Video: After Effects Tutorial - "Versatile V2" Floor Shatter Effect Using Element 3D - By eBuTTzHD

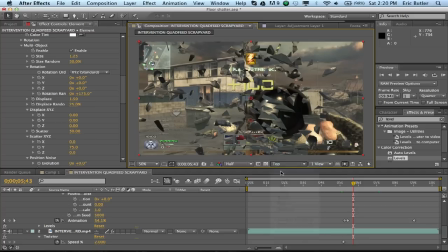No, maybe not our top view, just we whoops. Alright. So one last thing is our animation type is directional.
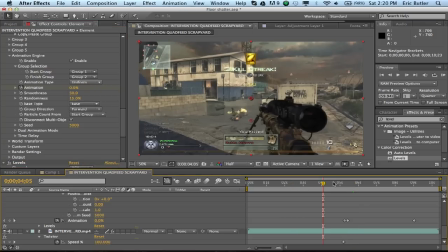We're gonna want to change that to uniform. So like all the pieces get shattered at once and like it doesn't go from like left to right when it's exploding the pieces.
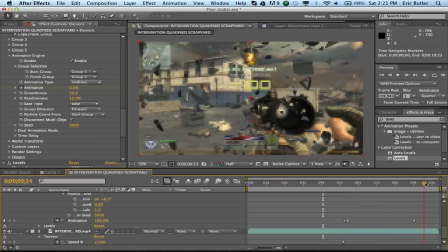They'll just all come out at once and just slowly kinda come out there. Probably just spread this keyframe back a little bit. Now, one last thing.
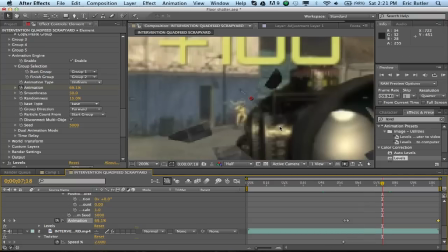It kind of looks like poopy, like these pieces in front of the scope and stuff.
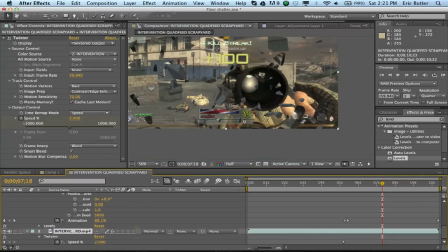So what I'm gonna do is, since you have the clip has Twixtor on it, you can't mask clips with Twixtor. So you're gonna want to pre-compose that layer, move all attributes to the new composition, and then
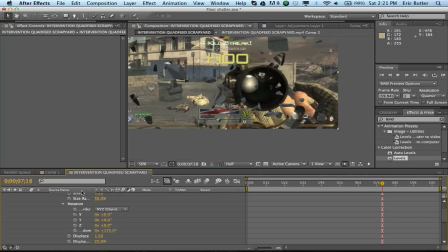duplicate it, and then move it on top of the element layer.
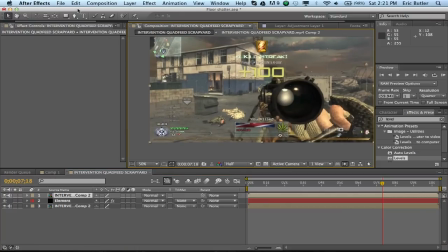Bring it up there like that. So now what you're gonna do is mask out like where the element begins.
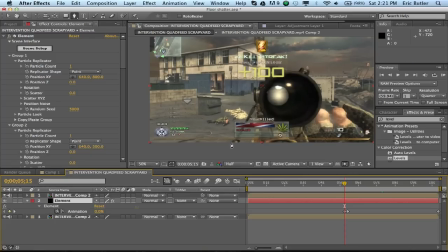Get a little mask going around your gun. So you can do this a lot faster than, or a lot more detailed than me. I'm just gonna do this like real quick.
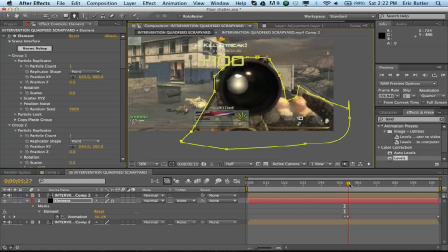So now, if you look here, like further down on the timeline,
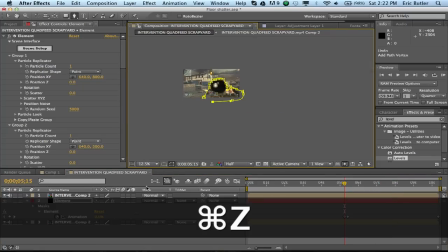oh shoot, add my mask, add my element layer selected when I mask that.
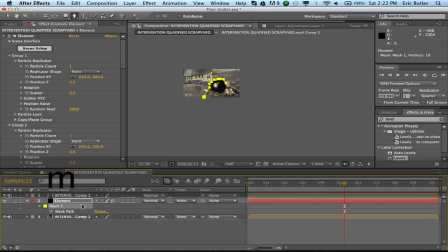Shit. Delete that. We select this and then make our mask.
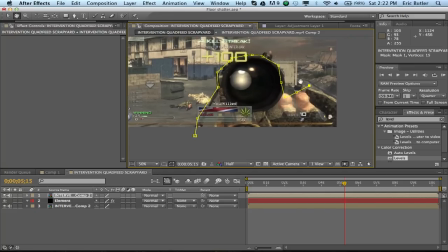Just do it as detailed as you want. I mean, it's a pretty short effect if you just make a shitty mask and feather it, and not a lot of people will notice.
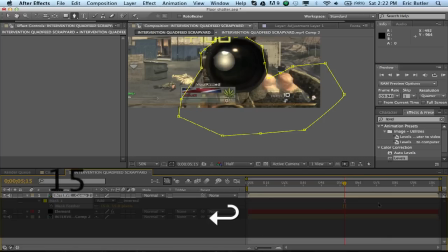Turn the feather up to maybe say 15 pixels. And if we move forward to when our element's actually coming up, you can see that
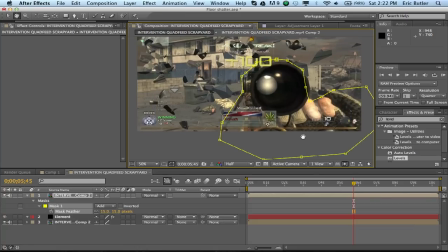our gun is behind, or our gun is like first in the vision of what we see.
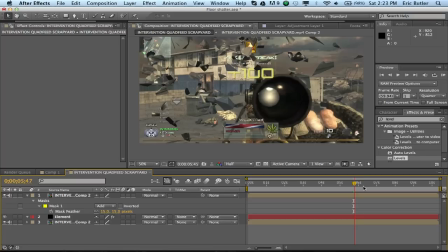It's like the particles are behind our gun. And you can keyframe the mask if you'd like to, like, say if you could go here, keyframe
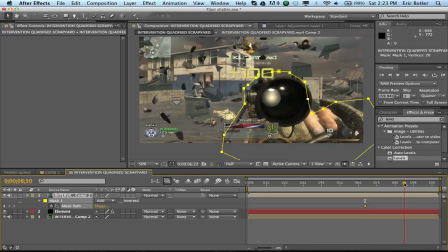the mask path, then move down the line a little bit and just move your mask over to cover up your gun a little more. So, there you go. That is the basics of the floor shredder.
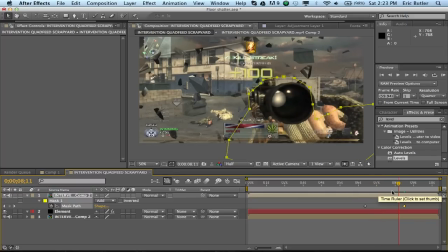I hope this was pretty close to Baker's Toots, or Baker's Toots. I don't know how do you, Toots, Toots, how do you say it?
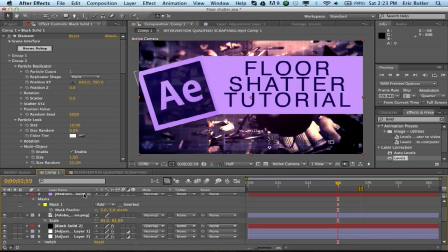But what you can do, or what I did, is, let me delete all these little things here. Delete that grid, too.
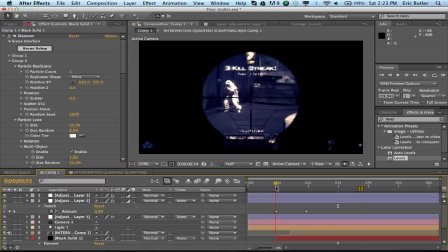What I did is when the shot hit, just so it there weren't like you couldn't see the particles just coming straight up,
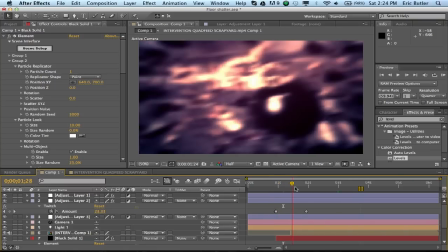I added some Twitch and CC lens along with my color correction,
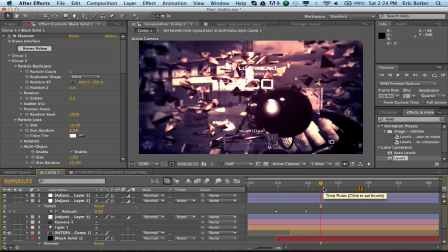just so you didn't see them come up right away. Like you could just, after the effect was over, you could just see them kind of floating upwards, which is pretty close to what he has in his video.
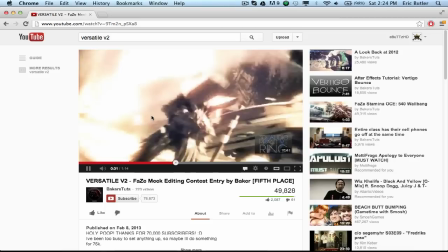So, shot comes up like that, and they're coming up as such.
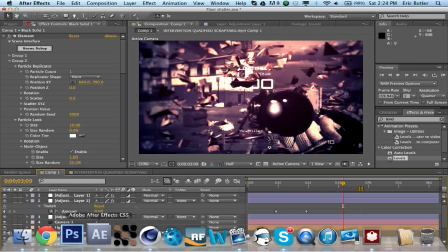Now the nice thing about this is, if you were motion tracking these,
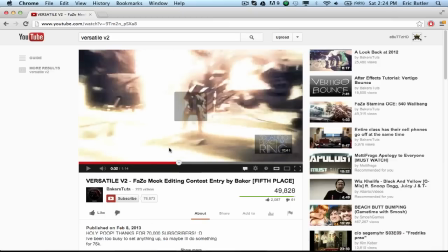like in the next part of his video right here, you can see the little like particles moving with the camera and stuff,
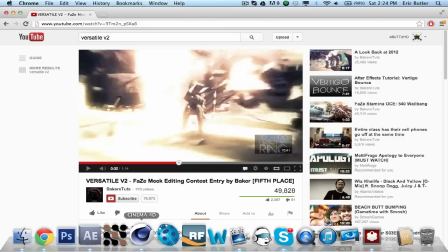is that element automatically like moves with the camera when you export a motion track,
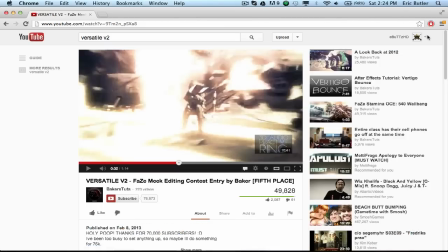as seen before in my video.
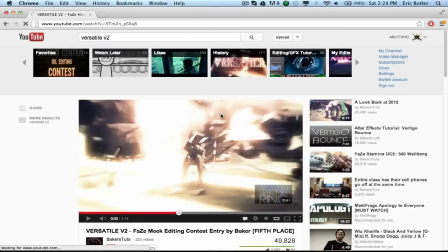Let's see here, it's my motion track particles tutorial.